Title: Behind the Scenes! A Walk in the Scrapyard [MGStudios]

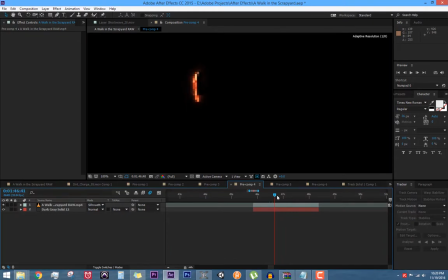There's absolutely no physics plug-in whatsoever.
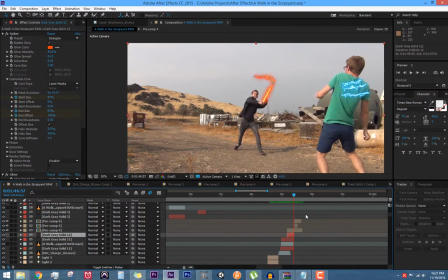I had to guess with every movement what the whip was going to do next as to try and make it look like a real whip. So that was pretty challenging.
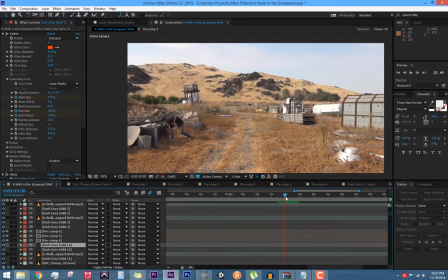It took like a week, literally. But the lightsabers, these were the most crazy hard effect.
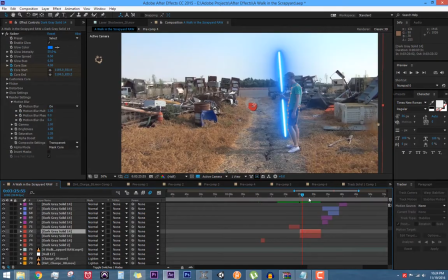Like they weren't that hard to do. It was more just time consuming.
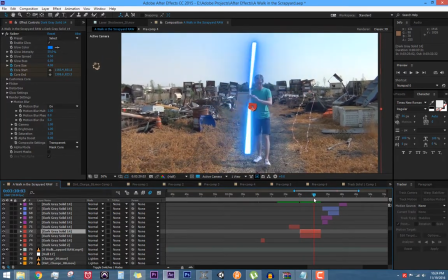Because every frame I had to drag and drop the ends of the lightsabers to line up with the poles.
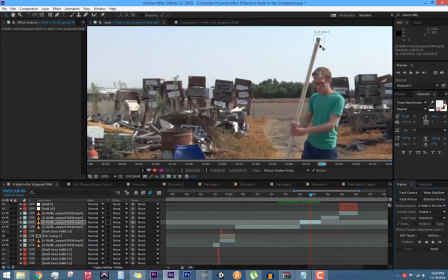So I was skeptical about doing this. I did actually find out eventually that I can just motion track the ends as you can see here.
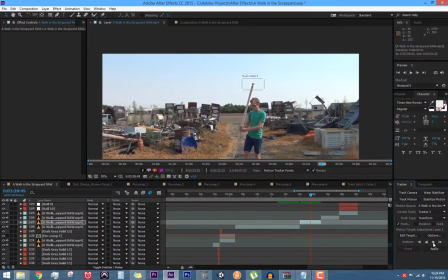I just set the point for the computer to figure out and I play it and it motion tracks it for me. But I can't just do that the whole time because as you are about to see when the
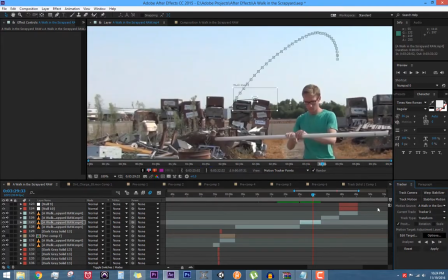background changes it gets all messed up and I have to fix it by hand for every one of those frames.
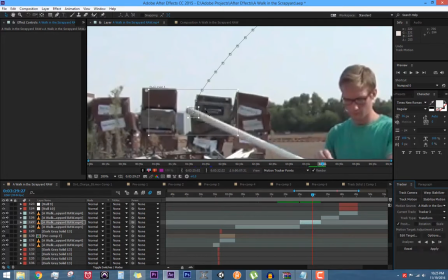So that saves me about like half the time which is a lot but it still took a long time.
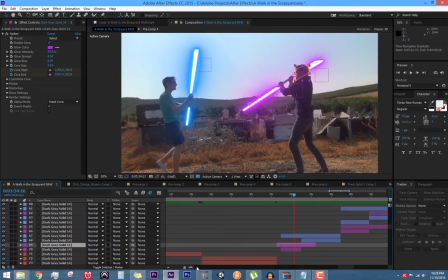All the lightsabers took about 15 separate
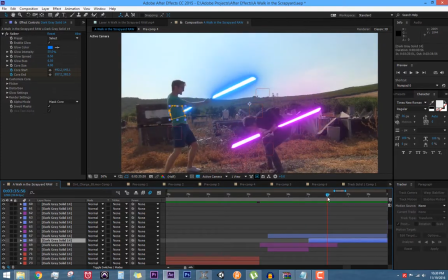work days to finish and there's tons of masking,
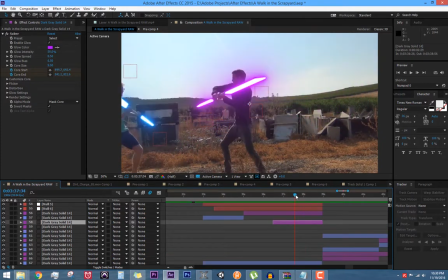as you can tell. Each one of those masks, every frame, all by hand. I'll just let you ponder on this for a minute.
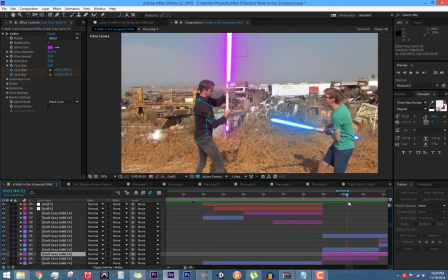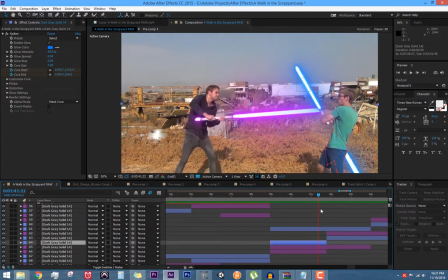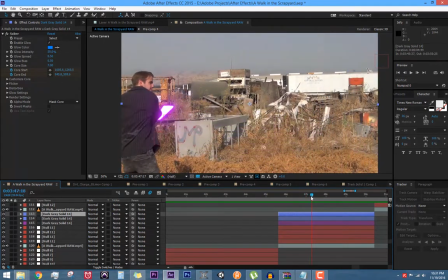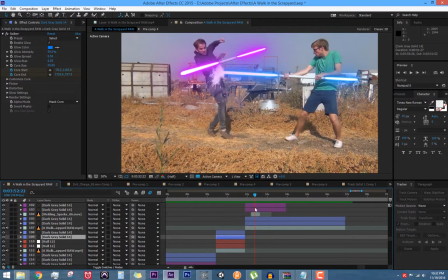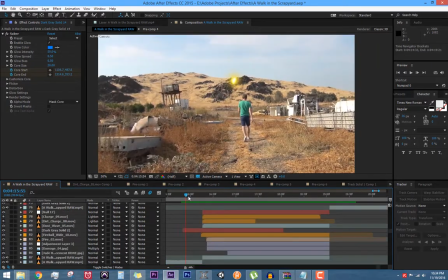So yeah, about 15, maybe 20 days of work were all right there, and it was all over in a minute.
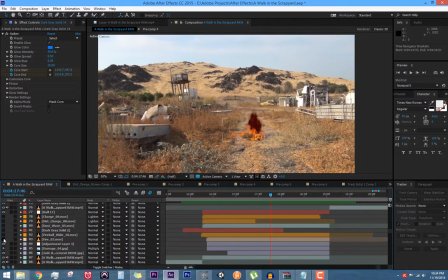And this is a bunch of different explosions all overlaid to look like one, and some fire and some shadows and dust.
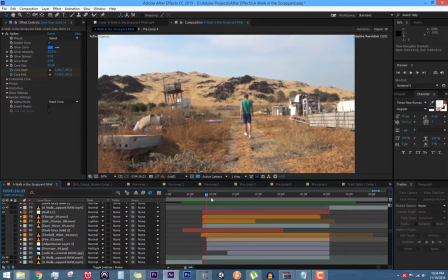Then there's Jude, who's actually hiding behind a picture of the background that I didn't Photoshop.
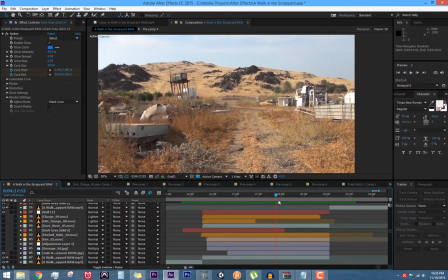Didn't quite end up exactly how I like it. You can kind of tell there's a picture, but when the explosions over it you can't really notice it.
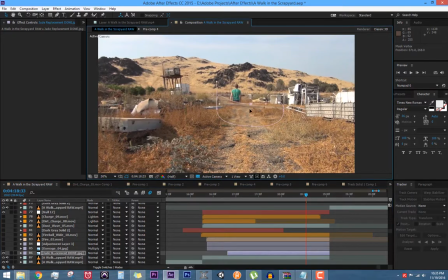So it's alright. I'm not completely satisfied, but it's alright.
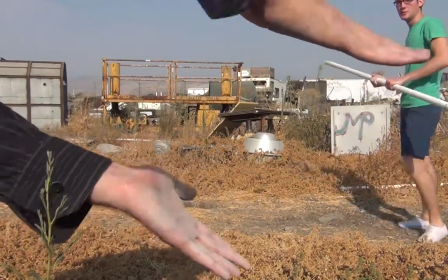And I just keep keep like
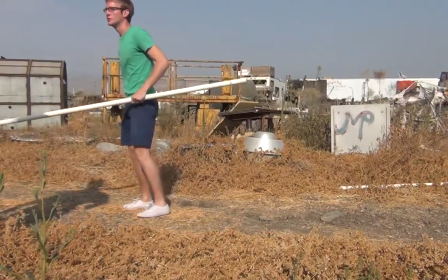Force you to the ground